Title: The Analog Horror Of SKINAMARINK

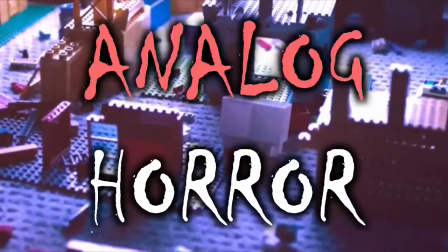4:09 This movie screams analogue horror, and I can see how all this would throw someone off.
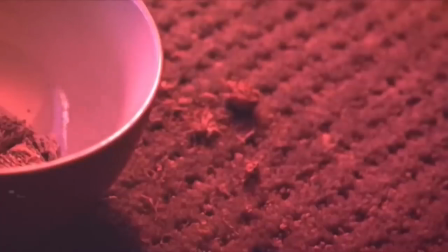4:15 Seem like just lazy filmmaking.
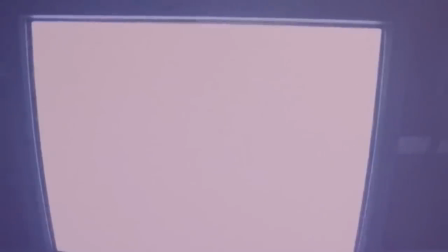4:18 I mean, we're so used to 4K smooth camerawork that naturally, it can be a little jarring when something a bit more retro and low quality comes along.
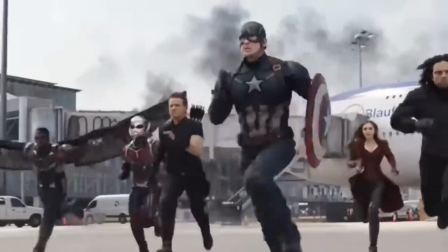4:27 The expectation of movies is that everyone and everything is easy to see, crisp and clear.
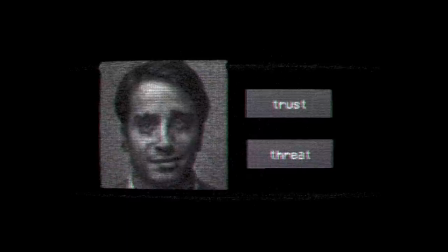4:33 But analog horror defies this. It's all low quality and cryptic, nothing is ever spelled out.
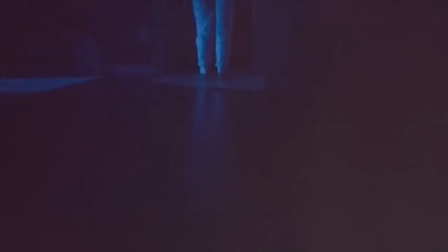4:40 And this can help to achieve a couple things. First, let's talk about the low quality.
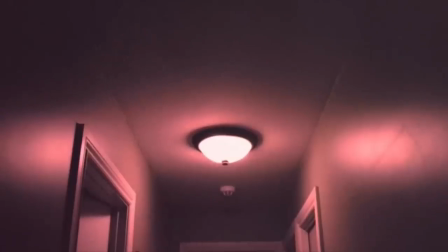4:45 It makes it feel like you're watching something from the past, a time long since gone.
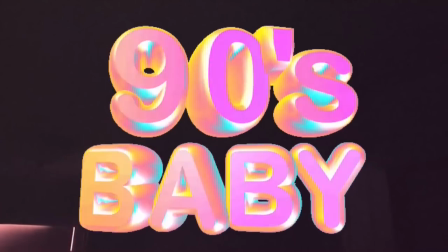4:50 And this can be anywhere from around the 60s, but I'd say most commonly it's the 90s, because that's what today's audience is most familiar with.
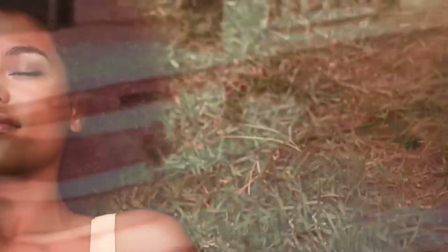4:58 And the idea is to give you this sense of nostalgia,
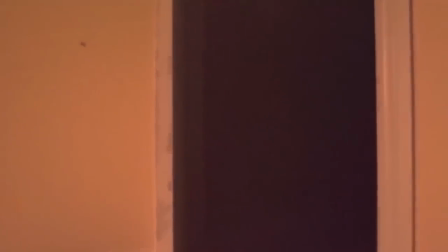5:01 taking you back to your childhood and making you feel safe, only for the horror to come in and take you out of this safety.
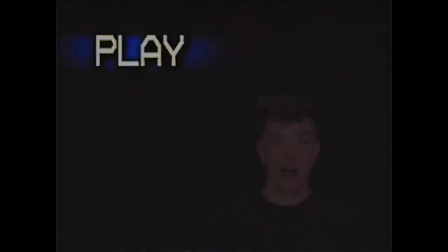5:08 Like a VHS screen, showing a spooky monster staring right at you.
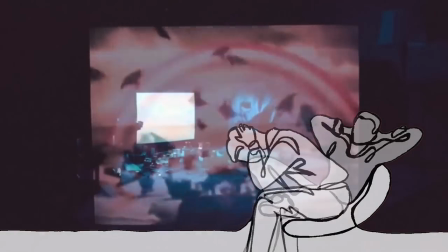5:14 It's these two conflicting feelings that make analogue horror so fascinating to me.
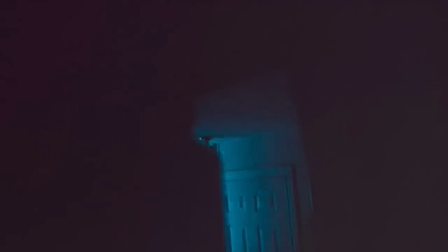5:20 But what about the cryptic side of things? Well, when done right, it can create mystery and suspense, and that's what Skinnamarink excels at.
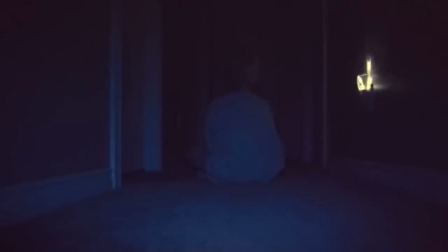5:29 I think this might be the first movie I've seen where you never see the main characters' faces.
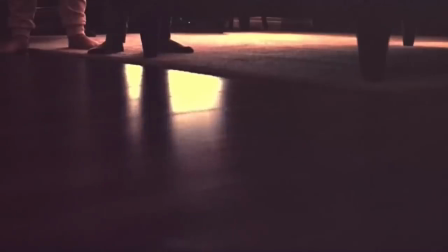5:34 Hell, you barely see their bodies either. Maybe a leg here, an arm there, but never the face. So, you're less likely to make up any preconceived notions and ideas about these two children.
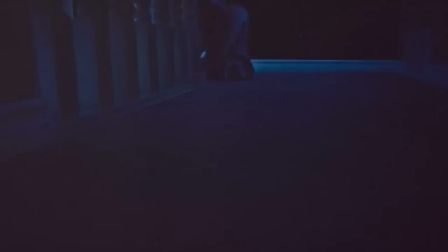5:45 They're essentially blank slates, allowing you to place yourself in their shoes as they endure this inescapable horror.
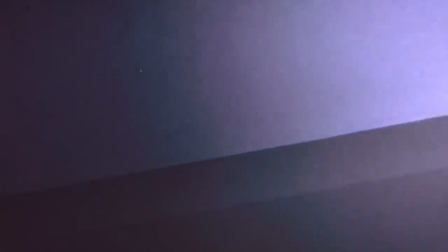5:52 And the darkness is made even more terrifying because of the low quality.
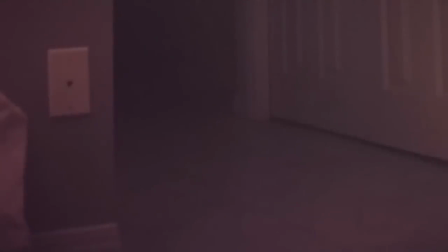5:57 You can't really tell where the wall begins and the dark void of the hallway ends, let alone make out whether this entity is somewhere in this darkness.
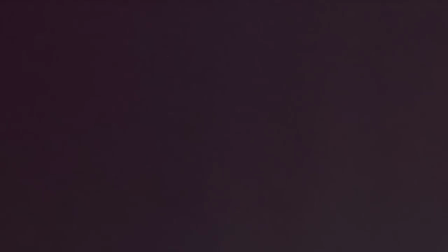6:06 And it's not just the quality that helps to make things unclear, it's the filming as well.
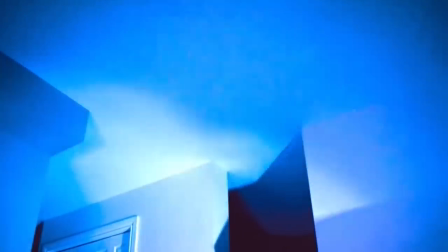6:11 You see, the camera angles are mostly very odd positions. It'd be like if all my YouTube videos were filmed like this.
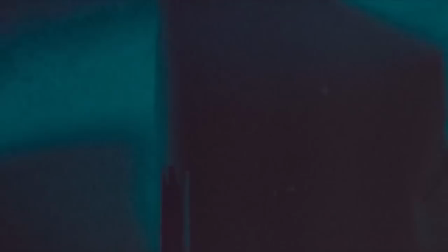6:18 And again, this takes a while to get used to, but I think it's a smart choice, because it never allows you to be aware of your surroundings.
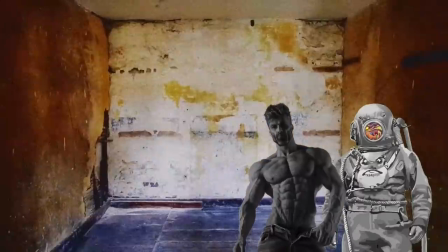6:26 If I walk you into a room and tell you there's a monster in this room, and you see it, it's scary of course, but you know where the threat is, you know which direction to run, where to keep your eyes peeled.
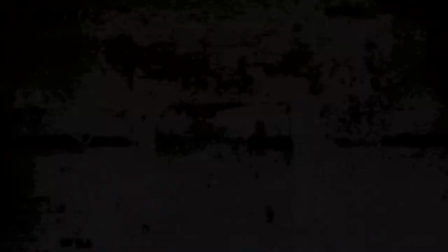6:38 But if I walk you into a room with a blindfold, and not in a kinky way,
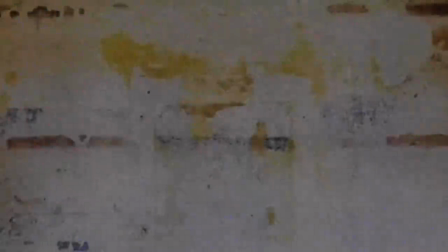6:42 lead you right up to the wall before removing this blindfold, and then tell you there's a monster in this room,
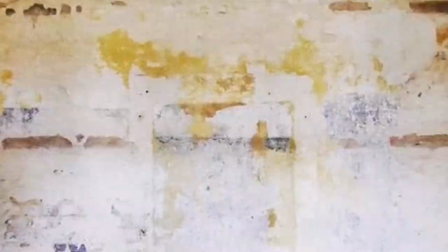6:49 it becomes 10 times as spooky. All you can see is the wall afoot from your face. This monster could be anywhere. You don't know where to run, where to look.
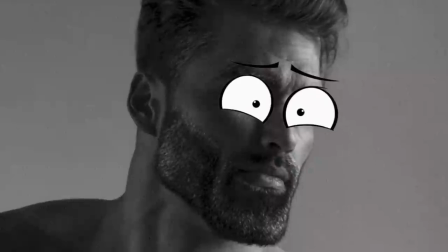6:58 It builds suspense as your mind races thinking of every horrible way this creature could look, and where it could be coming from.
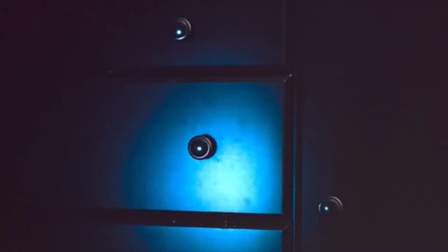7:06 And this kind of suspense is exactly what these low res, odd angle shots achieve.
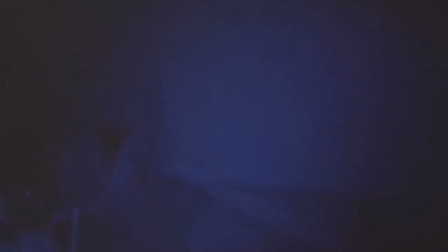7:11 When we feel threatened, our response is usually to try and gather as much information as possible about this threat, so we know what to do.
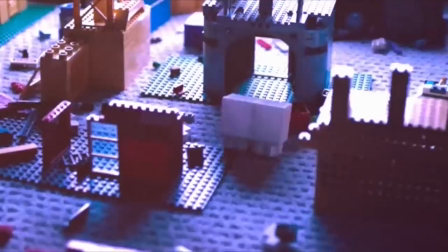7:19 But Skinnamarink keeps this information from us. And I'll admit, sometimes the shots do go on a bit too long.
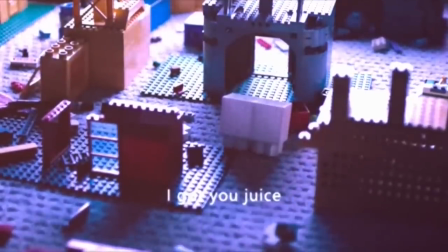7:26 This shot of the boy playing with Lego lasts for over 20 seconds,
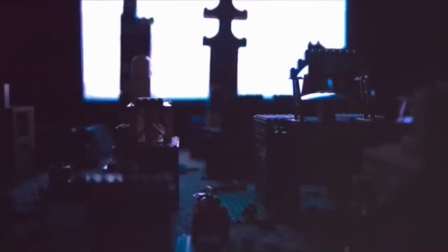7:30 and then it goes to a pretty much identical shot of Lego, which also lasts 20 seconds.
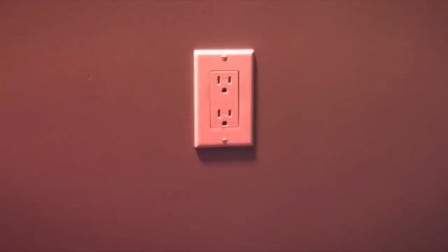7:36 And if I had to say how many shots you could take away from the movie, while still achieving the same feeling and experience, I'd say at least a third.
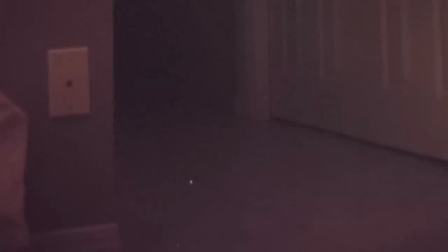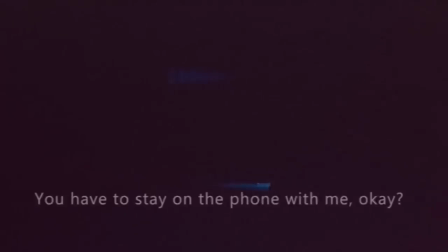7:52 I understand the point is to let you sit in this helpless position for as long as possible, but when it's almost every shot, there were a few points when I thought, okay, I'm feeling that fear now,
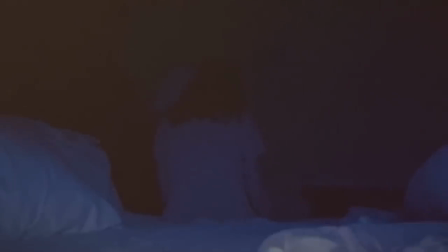8:04 you can move on already. But where the movie took a step up in enjoyment for me personally, was around 40 minutes in. Because up until this point, the children have been trapped in their home with an entity we know nothing about.
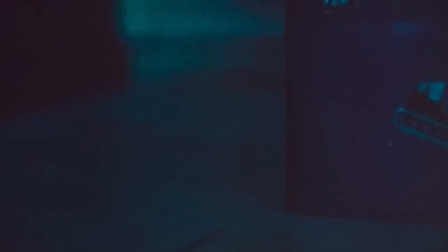8:20 calling their names over and over.
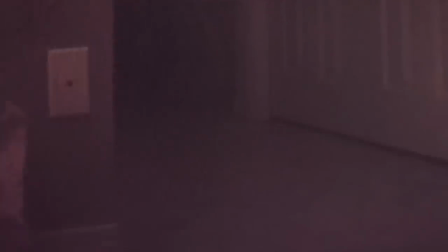8:25 It's spooky, but the pair find some sense of comfort and safety in the fact they have each other.
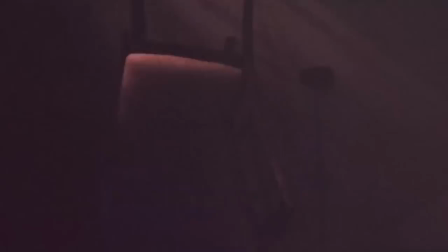8:31 Better to be in a nightmare with family than alone, but so far, the entity has just been taunting them.
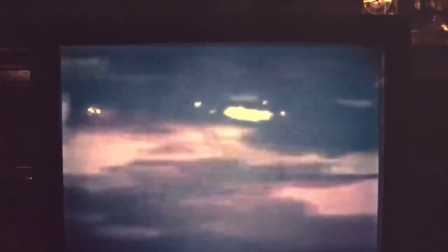8:40 The children also have the TV in the living room, where the two watch the same movie over and over again, and this living room becomes a sort of safe haven, as the house gets progressively darker and darker,
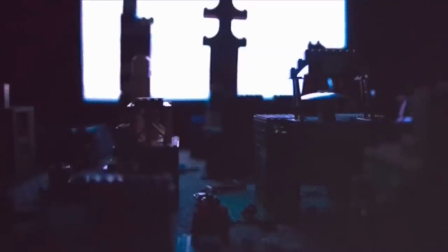8:54 the entity's control over the house growing, and so the glow of the TV feels safe, alight in this overwhelming darkness.
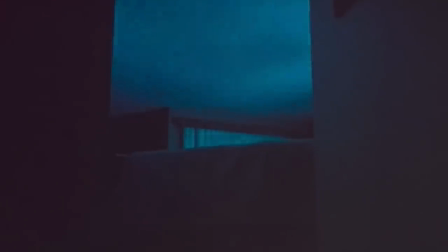9:02 They even bored off this area from the rest of the house, creating these two zones,
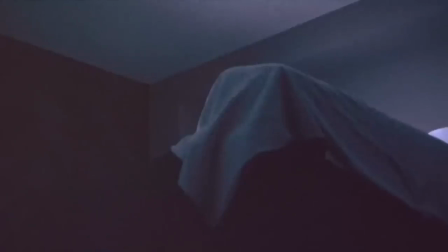9:07 and I really liked this decision because it makes the kids feel like kids.
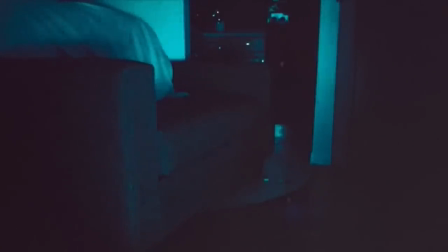9:14 We know that blocking off the rest of the house with a sofa won't really do anything, but it's the kind of thing that might make a child feel safe.
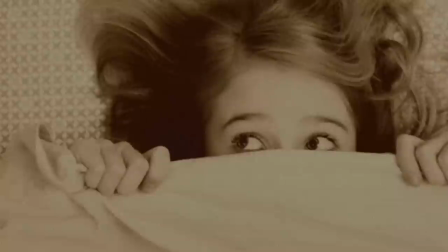9:22 Like hiding under the covers from imaginary monsters,
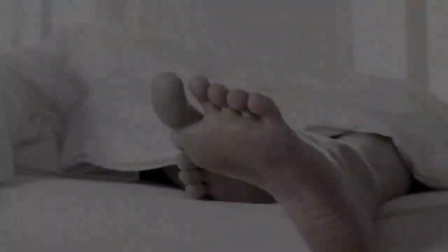9:26 and why it feels vulnerable when your leg is sticking out the covers, as if a thin sheet will protect you.
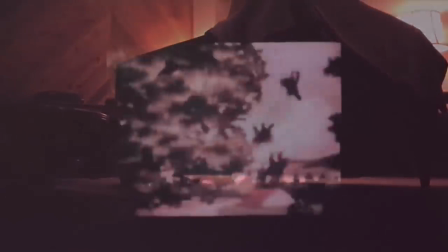9:32 But even in this comfort zone, that analogue horror remains, as the movie the pair watch is a retro cartoon,
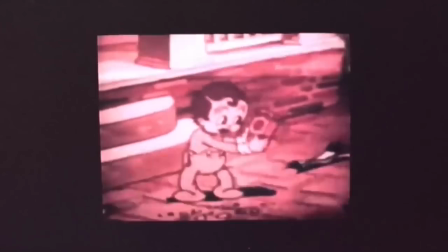9:39 with the royalty free old fashioned the sax music playing.
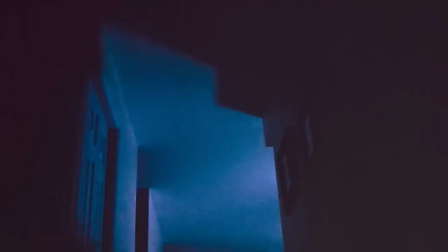9:47 This music loops while those grainy shots of wall, ceiling and floor, covered in shadow are shown,
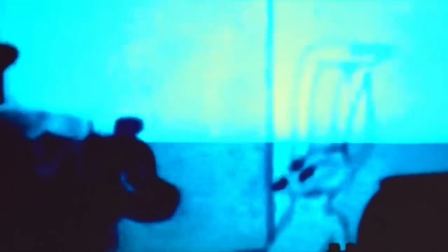9:54 the comfort and the darkness clashing, the cartoon itself becoming corrupted, looping over and over before shutting off entirely.
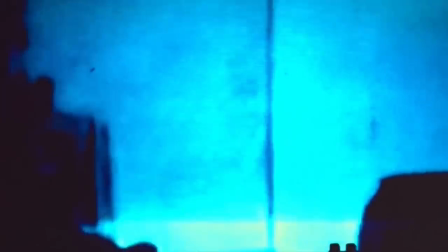The only light left in the house gone for good.
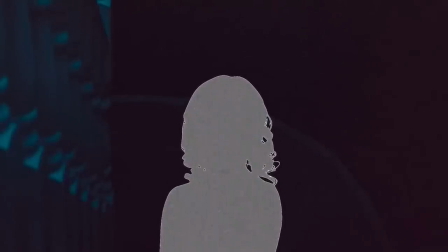10:14 And then, the entity finally succeeds, it manages to lure the sister upstairs, where her face is stolen and she is never seen again.
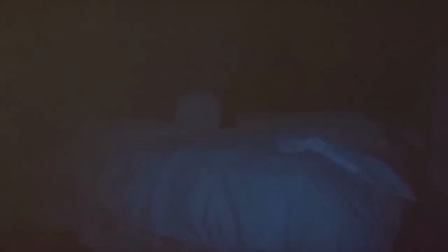10:23 And this scene, as terrifying as it is, isn't as terrifying as what comes after, as now the young boy is all alone.
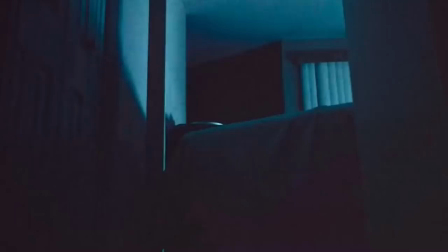10:31 Completely at this entity's mercy as it now begins to play tricks on him.
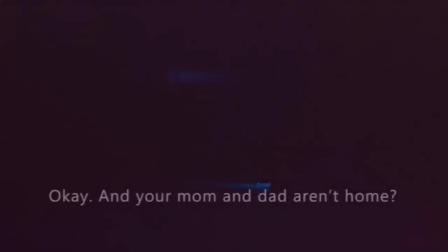10:38 Letting him think he's contacted the outside world through a phone, but this turns out to just be the entity he's talking with.
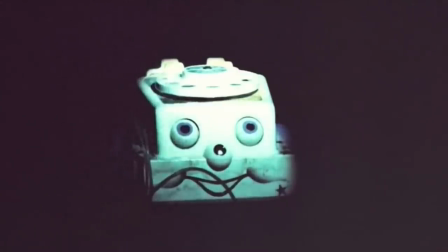10:46 The phone turning into one of those toy dial phones with a face, something many of us likely had in our house growing up.
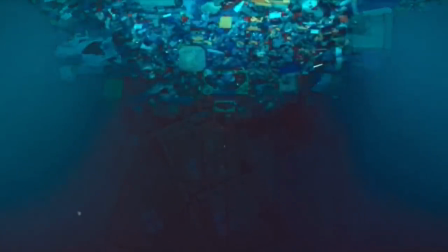10:54 Gravity becomes distorted, and the whole thing begins to feel more and more like a dream, or more specifically, a nightmare.
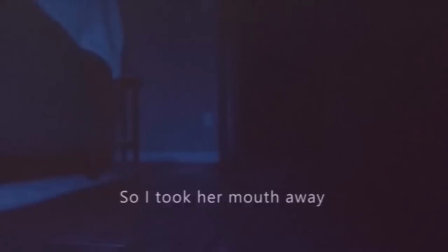11:02 So, when we finally get to see more of this entity, it reminded me of experiencing sleep paralysis.
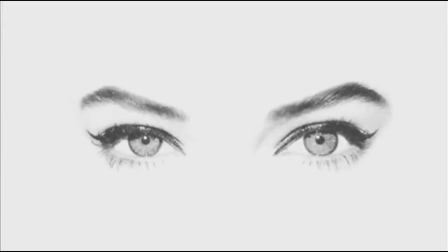11:08 Have you ever been that specific level of tired where you're constantly fading in and out of consciousness, on the boundary between a sleep and awake.
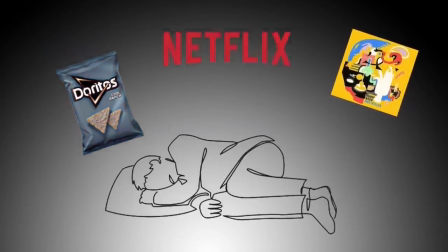11:18 And personally, in this state, elements from my surroundings can find their way into this dream state.
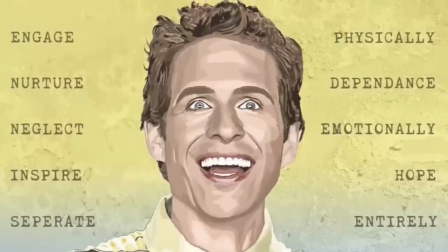11:24 So, say I'm going to bed and I'm watching It's Always Sunny,
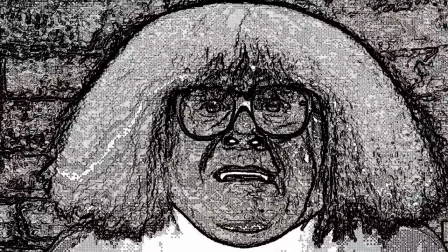11:30 I'll start thinking about Danny DeVito, and for a short while,
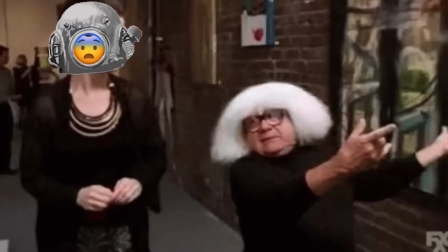11:34 whilst my brain is running at minimum capacity, I might even believe he's in the room with me.
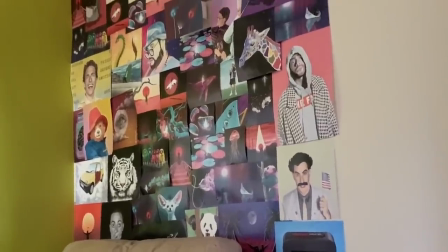11:39 Because of the drawings and the faces I keep in my room, a void might appear and stare right at me.
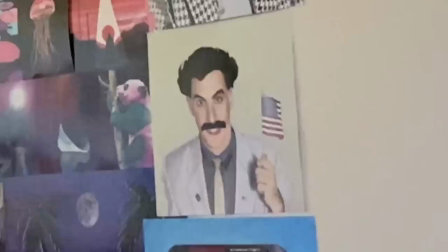11:46 And when I'm half asleep, I don't rationalise this. I just go straight to paranoia and danger.
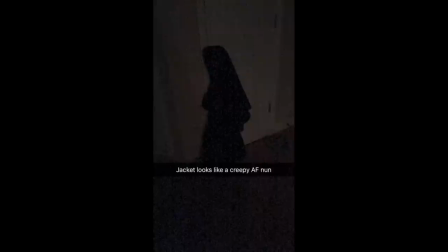11:52 In this state, perfectly normal and logical things can seem like nightmares.
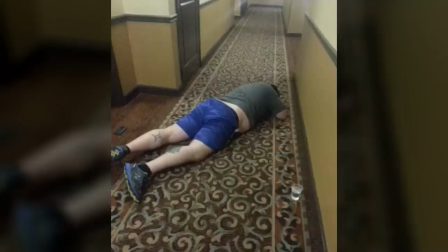11:57 Sleep is supposed to be a break, the most relaxing thing you can do. And so when you can't even trust yourself to go to bed, it's a horrible feeling.
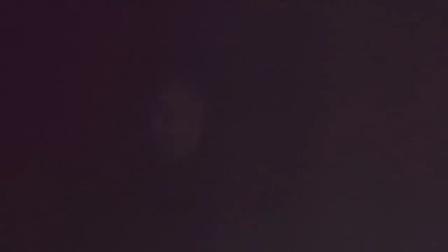12:05 And that's why this entity made my skin crawl despite only partially seeing it for a few seconds in the entire movie. I feel like nothing has captured this feeling of sleep paralysis better than this brief moment.
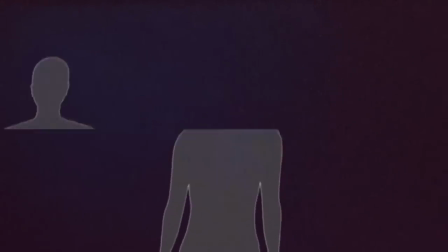12:18 It's like a walking nightmare. Everything about this entity is barely legible, just a white void, with no eyes and no mouth.